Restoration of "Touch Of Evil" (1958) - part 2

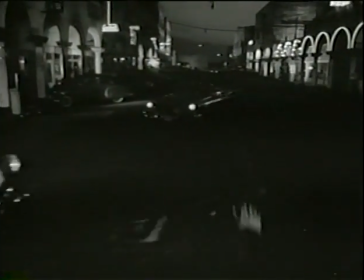What we did do was remove the titles that the studio had put over the shot in an effort to save time.
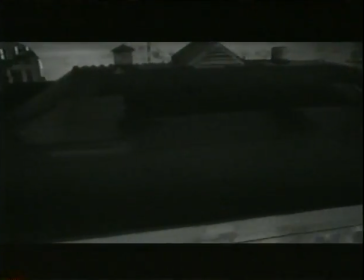Welles' original intention was to run the shot clean without titles and to have all the titles at the end of the film.
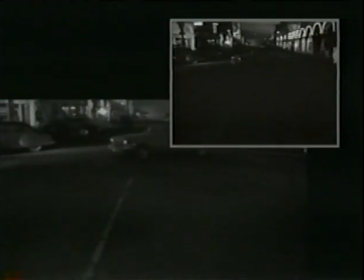Naturally, this means that you're adding 2 or 3 minutes to the length of the film, and they wanted not to do that, so all over the shot are titles.
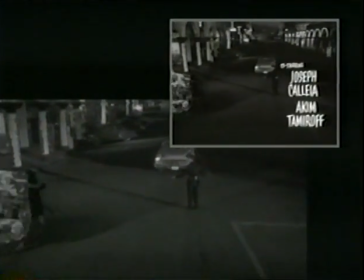Mike Fitzgerald, who was involved in home video, had told me that there was a textless opening. The textless opening was used primarily for foreign distribution of the film,
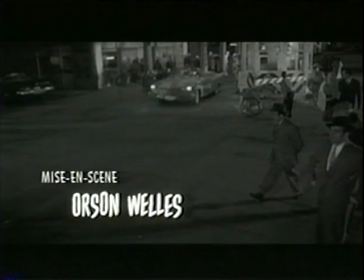so they could put in French titles or Italian titles so that it didn't just have the subtitles underneath it. That was the first element that we found, the textless opening. Naturally, since they're putting titles on the film, they also put title music over the film.
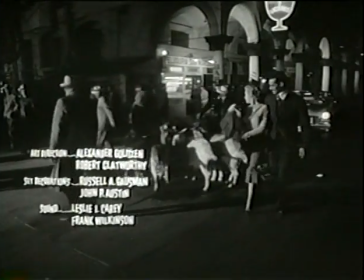Now, Henry Mancini wrote the music. This film was Mancini's big break. He
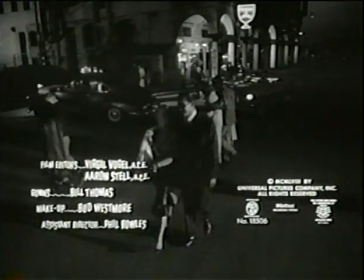He wrote a beautiful score for it. One of the pieces of music that he wrote, as per the instructions of the studio, was a section of title music.
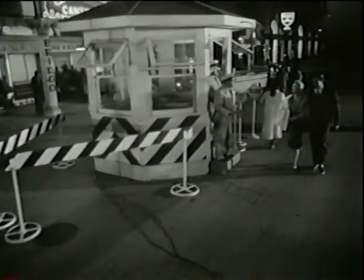But Welles wanted to have something completely different, which was an interesting but complicated blend of different pieces of music coming from the town itself.
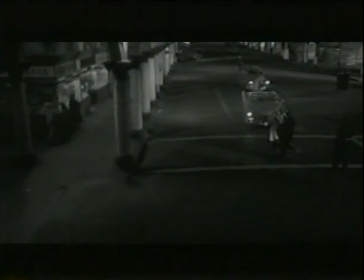So as the camera moves from one area of the town to another, you also hear what they are playing on their radios.
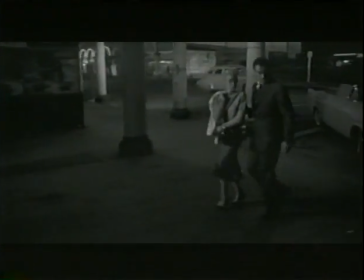You pass by a nightclub and you hear what's going on in the nightclub. And then a car goes by and you hear the car radio.
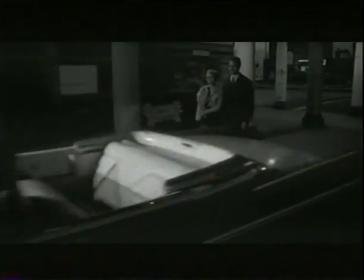So at any one time,
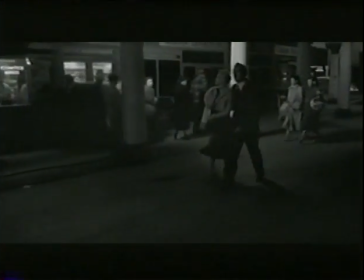there might be three or four pieces of music seemingly coming from all of the shops and the nightclubs and the strip joints and the car radios.
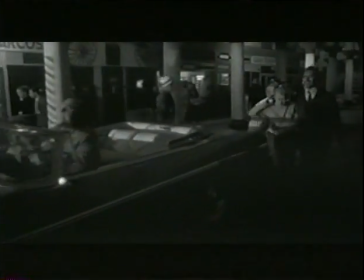Naturally, this montage did not exist before we did it. This was trying to approximate what Welles might have wanted based on other things that he'd done later on in the film. So I was able to take pieces of music from different places,
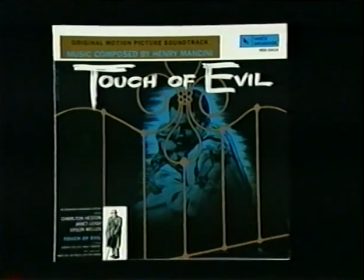also from a CD that Mancini had issued, which had all of the music that he wrote for the film.
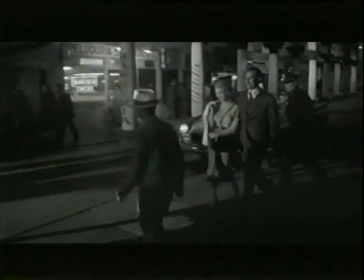As a result of changing the soundtrack,
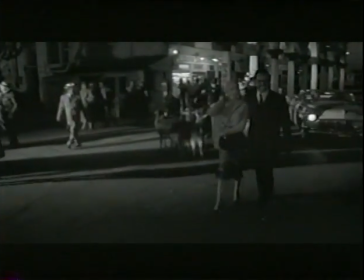you actually, in a strange sense, can see deeper into the image because the sound creates a deeper space that you move through,
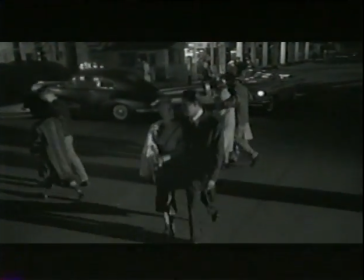which reflects what Welles was doing with the camera, which was his original intention to begin with. Orson had a great appreciation for sound, the sound part of sound pictures, having come from the stage and radio, where he realized how much could be done with just soundtrack, radio dramas and shows and all that.
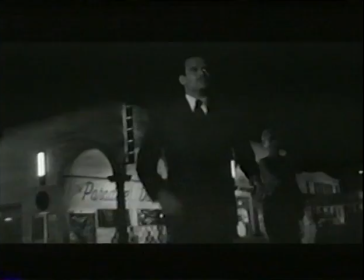The note that Welles spent the most time on in his memo was to try to urge the studio
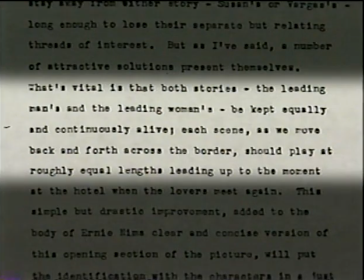to restore his intercutting of the two stories of Charlton Heston and Janet Leigh.
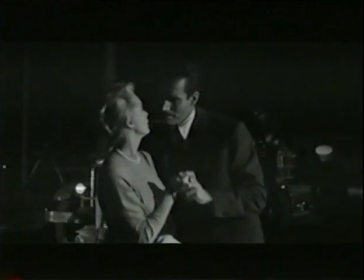I'll try not to be too long. Go on, Johnny. You wait at the hotel.
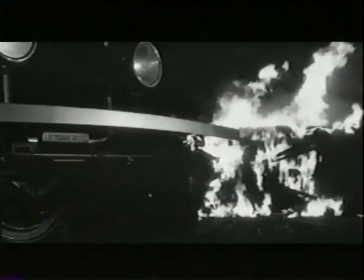I think in an effort to make the film simpler for what they perceived as a simple audience,
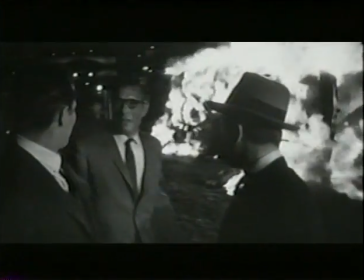the studio had flattened out this structure so that right from the beginning, you followed Charlton Heston's story for,
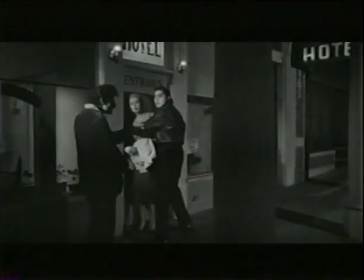I think, 5 minutes. And you switched to Janet Leigh's part of the story, and you followed that for 5 minutes.
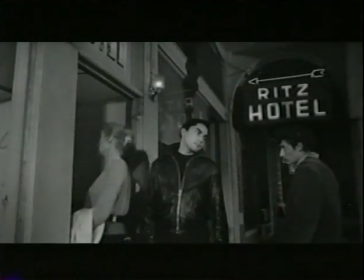Ironically, by trying to make the film simpler, the studio complicated things because they told you that the film was going to be about Charlton Heston,
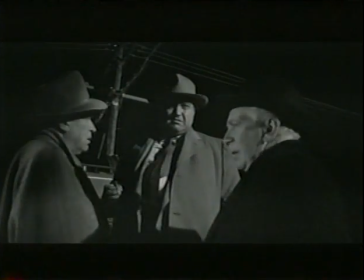and the woman's story, if you've thought about it at all, you think, well, it must not be so important because we're not with her.
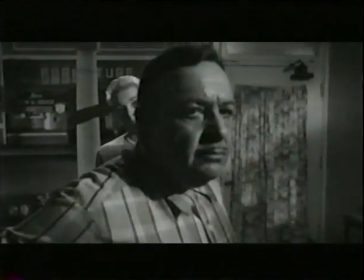At the end of 5 minutes, suddenly, we heard her part of the story. This was not the way Welles had shot the material.
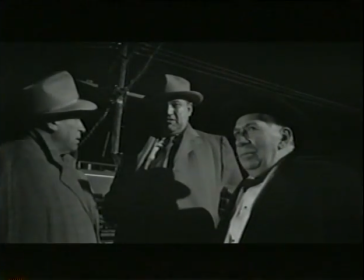What he wanted, and what we've now done, is to spend just as long with Charlton Heston as you can sustain.
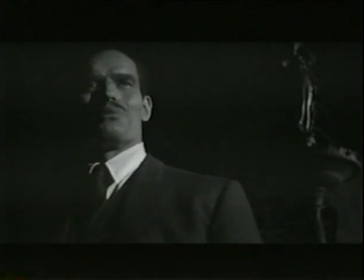Captain, you won't have any trouble with me. You bet your sweet life I won't.
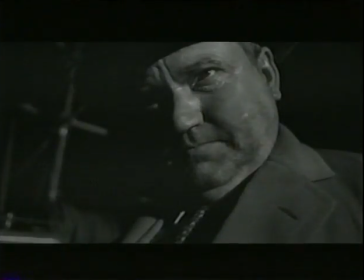And then at the right moment, as a matter of fact, Mike must be looking for me just about now.
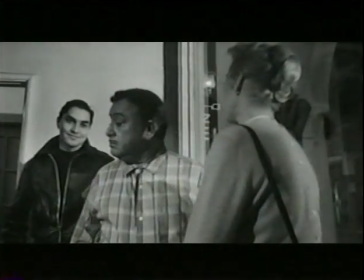Go to Janet Leigh's part of the story, follow her, and then at the right moment go back to Charlton Heston.
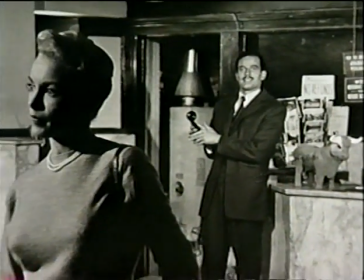This does two things. It teaches you that this film is going to be all about the separation of these two individuals. The other thing this intercutting does is tell you that both stories are important. The man's story is important and the woman's story is important, and how they relate to each other is important.
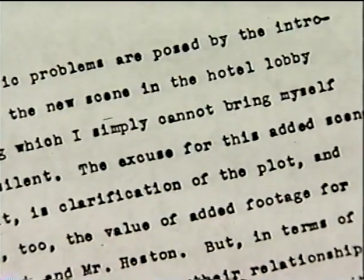One of the scenes that we removed from the film was a scene that the studio had shot to explain all the things that they thought were not understood by the audience.
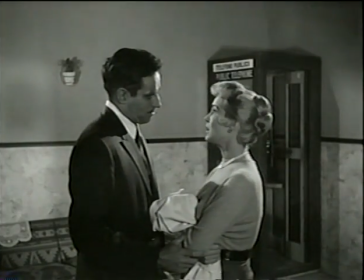Even on his honeymoon, the chairman of the Pan-American Narcotics Commission has a sacred duty to perform.
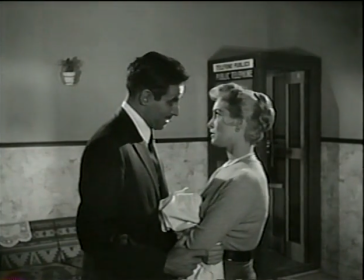It simply was the two actors, Charlton Heston and Janet Leigh, facing each other,
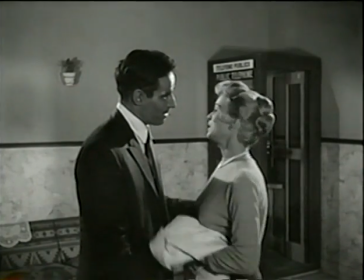getting through all of the story points that the studio felt had not been touched on earlier.
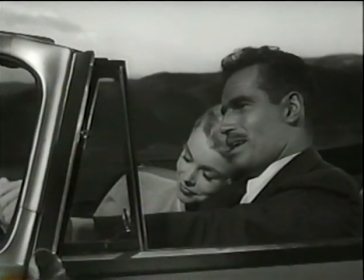The studio did reshoot a number of scenes that Welles had shot. Unfortunately, the negative of Welles's original shooting was destroyed,
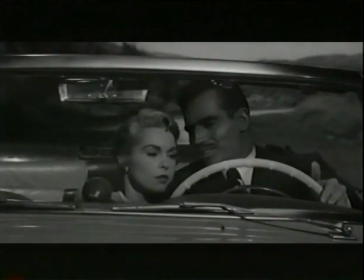like the scene in the car between Janet Leigh and Charlton Heston as they drive away from town looking for the motel.
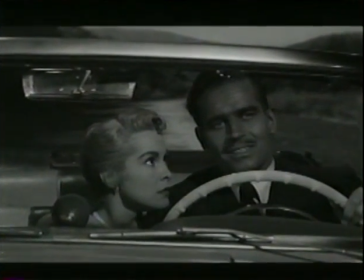Stylistically awkward in the film because Welles's original shooting was on location.
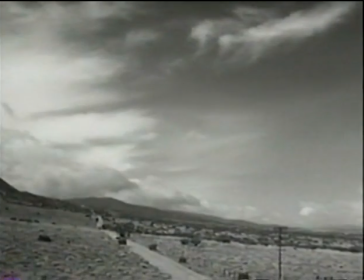He had a camera mounted on the hood of a car, and he was shooting in Palmdale.
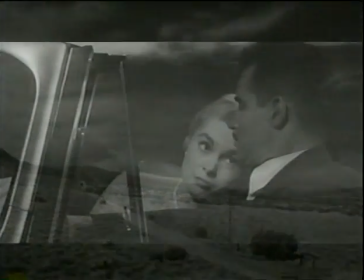The studio in their reshoots would not spend the money to go to Palmdale, so they shot on the stage using a moving background behind the actors. It sticks out, but unfortunately we have no alternative. We simply have to use what they shot because the story requires it. We weren't working with exactly the same materials that the studio had at the time the memo was written, but we had almost the same materials.
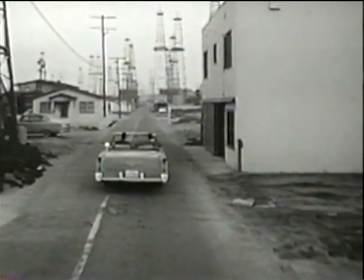Sometimes he said, you know, in the sequence driving to the motel, we need more shots of oil derricks.
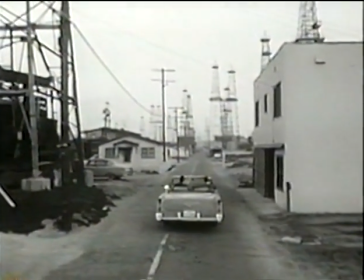Well, in the footage that we had to work with, which is the existing footage, there weren't any oil derricks that we had to draw on.
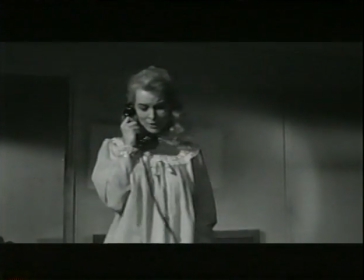So that was one thing we couldn't do.
Would it be possible to ask those people next door to move, just to another cabin?
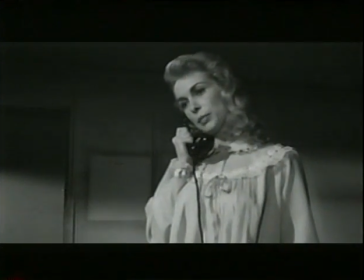See, I'm still trying to get some sleep. Where would you like me to take you, doll?
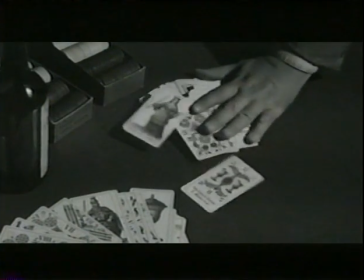Come on, read my future for me.
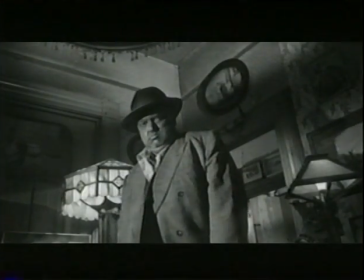You haven't got any.
At the end of the film, there's another change in the relationship between Dietrich and Welles.
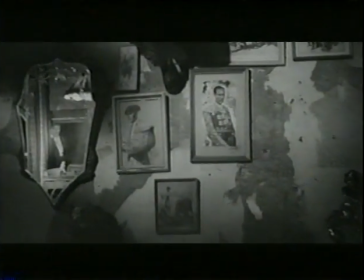He has gone to her house as a place of refuge, and somebody calls him from outside.
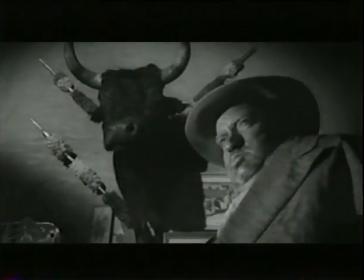He leaves that house and, in fact, never returns to it. He dies, never being able to go back to Dietrich.
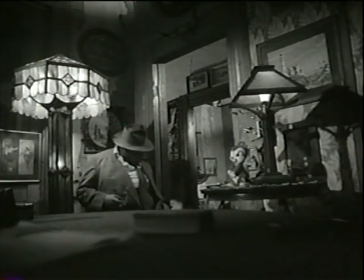The way it had been cut by the studio, there was a final look between the two of them as he left. A subtle thing again, but what Welles wanted was to delay that look and have her look up only after he left the room.
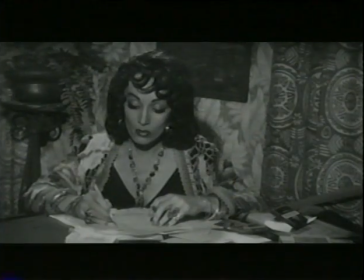She was busy doing her accounts, so that she hears the squeak of a chair, looks up, and it's too late.
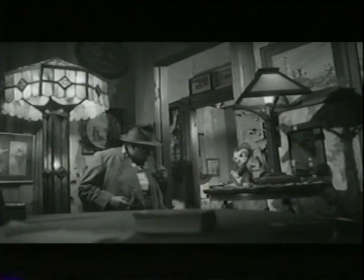His back is moving out of the room.
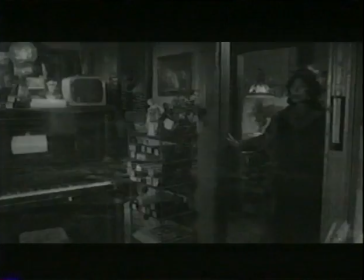What that leads to is her coming to the scene where Quinlan is killed, because she hadn't yet said goodbye.
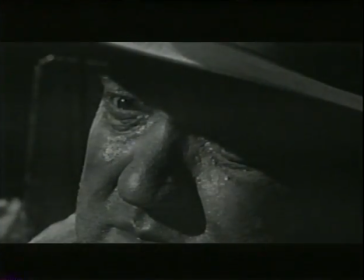There wasn't a moment of eye contact between them.
Hank!
As it turns out, she's too late.
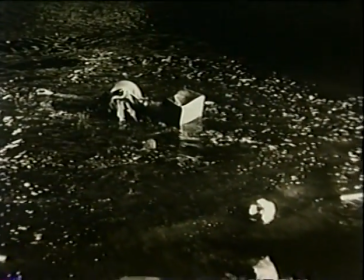By the time she gets there, he's just falling into the water, having been shot. There's another change in that same area.
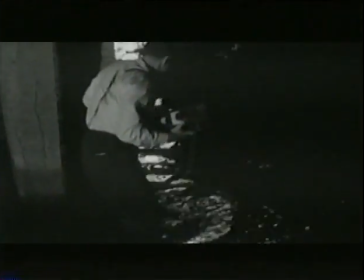There's this long scene of Quinlan and Menzies walking over bridges and through oil derricks,
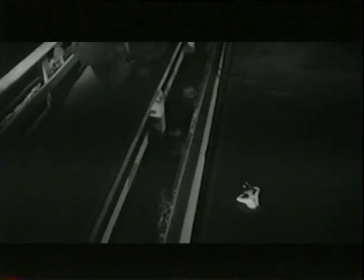being tracked by Charlton Heston with a tape recorder.
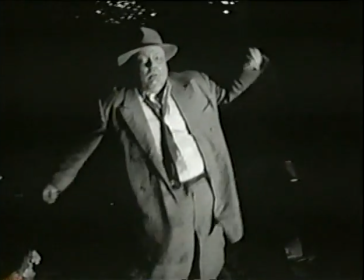In the film, the way it was, Dietrich comes up and Welles falls into the water.
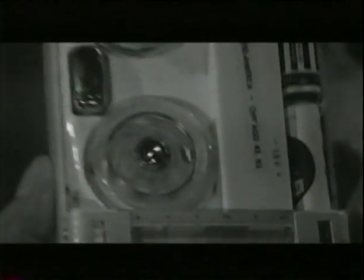Welles wanted a close-up of the district attorney's hands closing the tape recorder and shutting it off.
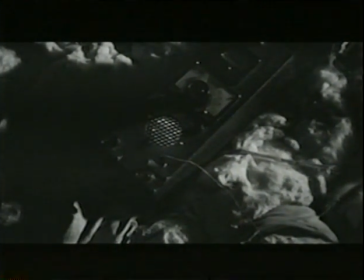And immediately after that door of the tape recorder closes, with a big snap,
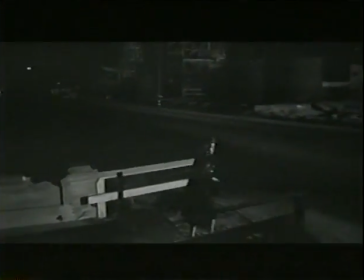Quinlan's body stumbles backwards into the river and falls with a splash.
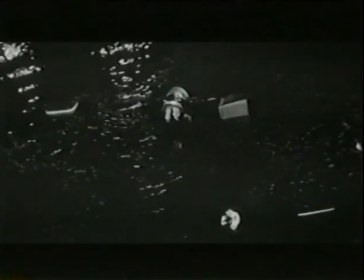What Welles wanted to say was, I was killed by the tape recorder. In some way, this machine hit me, and that's the thing that did me in.
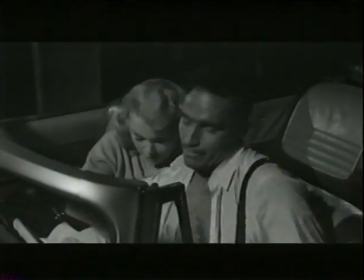It's all over, Susie. I'm taking you home. Home.
We really felt like we were rewriting history, and we didn't know where we were going. We didn't know what we were doing for Welles. We didn't know at that point, as we were doing it, if we had a better film or a more flawed film.
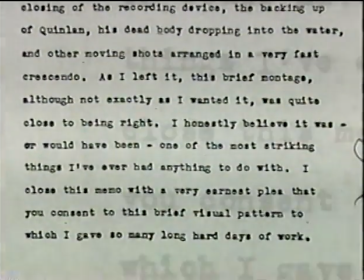We just didn't know.